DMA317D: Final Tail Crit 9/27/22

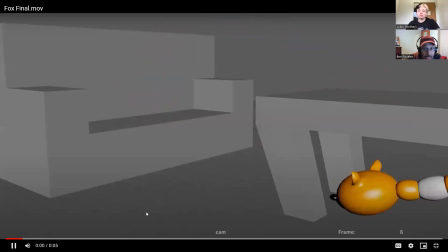25:23 So what recommendations do you guys have for the the time he's on the sofa i
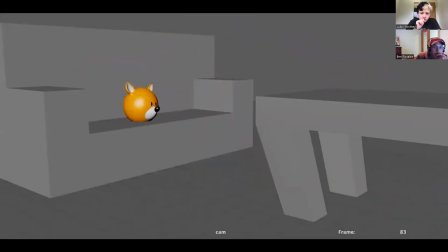25:32 would say have him like bounce a bit more against the like the back of the sofa and the arm okay uh because like him kind of like frenzying out like that is kind of really jarring and i
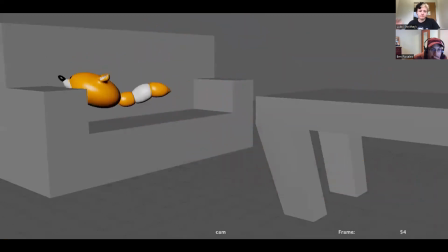25:45 think i think you'd also get that like a lot more of that squash and squish as well as those uh tail movements with the reactions of how he would hit against those things a lot better with it and i'll have to i have to say david this is a harder one to animate
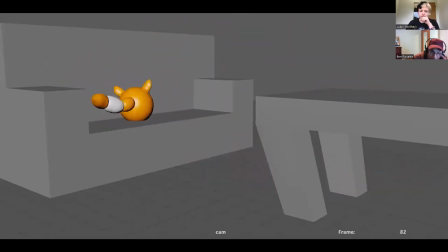26:02 because i remember from your video reference that fox was really spastic he was bouncing all over the place so there's a lot to plan and then to you know just add more and more frames of detail but at some point i think with the graph editor using the spline tools i think that
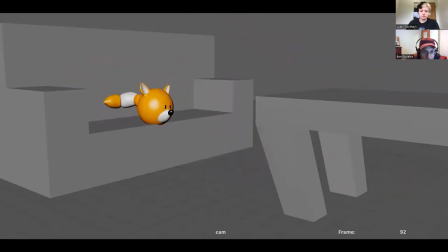26:17 should help with a lot of the jittery taking out a lot of the jittery frames um i think i mostly see it in the tail but there are some frames i guess in the in the body as well but um after
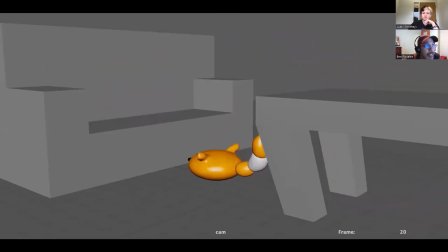26:36 the class has been going on and through the graph editor making sure the things are but just like you said because there's so much movement there's so many keys there's so many like frames to edit uh so i was just a lot
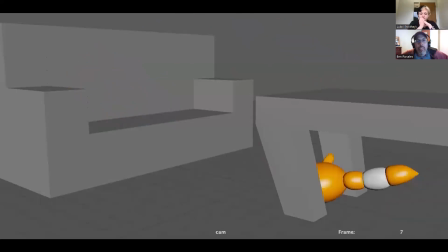26:55 sorry that last changing yeah we can we can work on it after class if you like or we can schedule a time um to have a zoom meeting um yeah i mean the the story overall it reads clearly he's a spastic little fox and he's happy about his new environment.
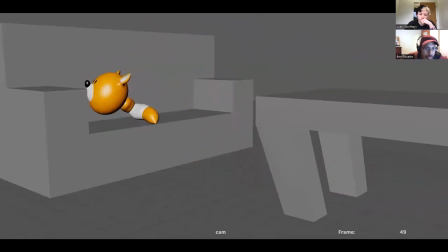27:12 It's kind of exploring. And then now it's just a matter of just really getting a good feel of how to use the spline tools to get some nice cleanup.
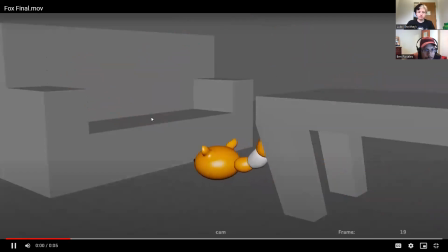27:26 And just check, make sure that, I don't mind him so much going through the sofa because the sofa is squishy and maybe it'll go down, but at least with a floor and the table, make sure he doesn't, his geometry doesn't clip through the floor or the table.
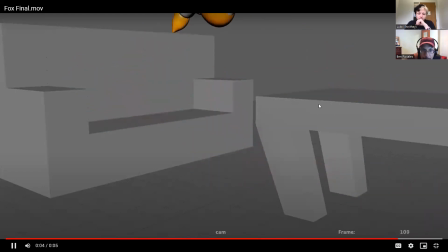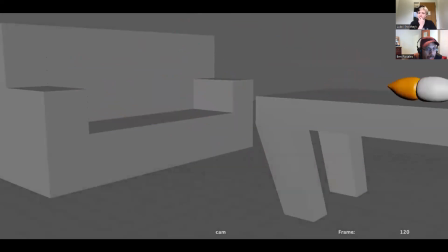27:46 yeah all right awesome uh go ahead i just wanted to say that i i think that the kind of jittery aspect when he's facing away from
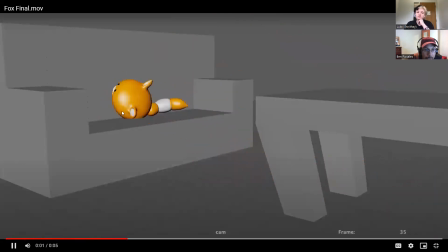27:58 the camera towards the couch actually works because he looks like he's shaking like right there and like i don't know shakes are really fast so like um i don't know when my dog shakes you can't really see them you just they're kind of just blurry
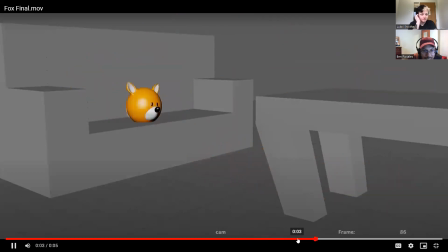28:14 so that aspect i think actually helps for that particular part in my opinion yeah i agree this shake i think works pretty well even the tail it it it seems like the tail is even
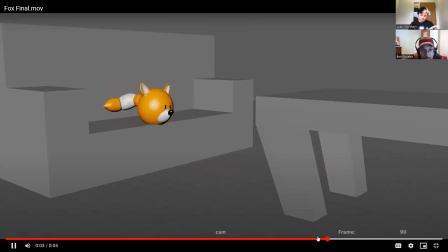28:29 shaking later than the body which is nice because it's it should um i think the earlier shakes are a little bit too jittery though we can fix those um but i think that that last one works pretty nicely. I agree.
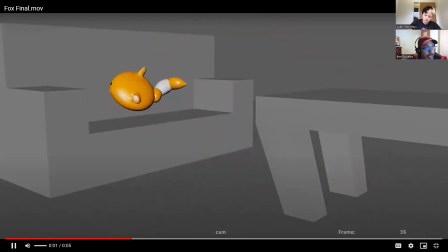28:46 Any last comments for David? All right. Thank you, David.
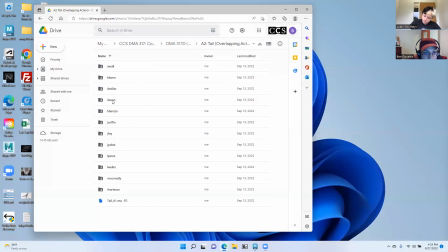28:53 Thank you. Yeah, no problem. David, Beck, are you ready? Yeah, sure. All right. Yeah, this is version eight in Spline.
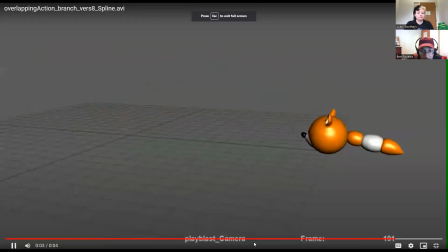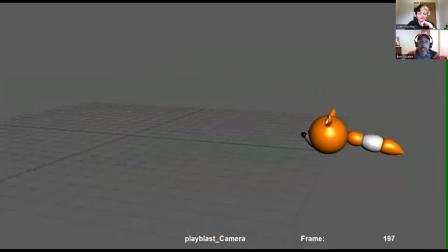29:14 Wow, this is a really acrobatic fox. so what do you guys think what's happening in this story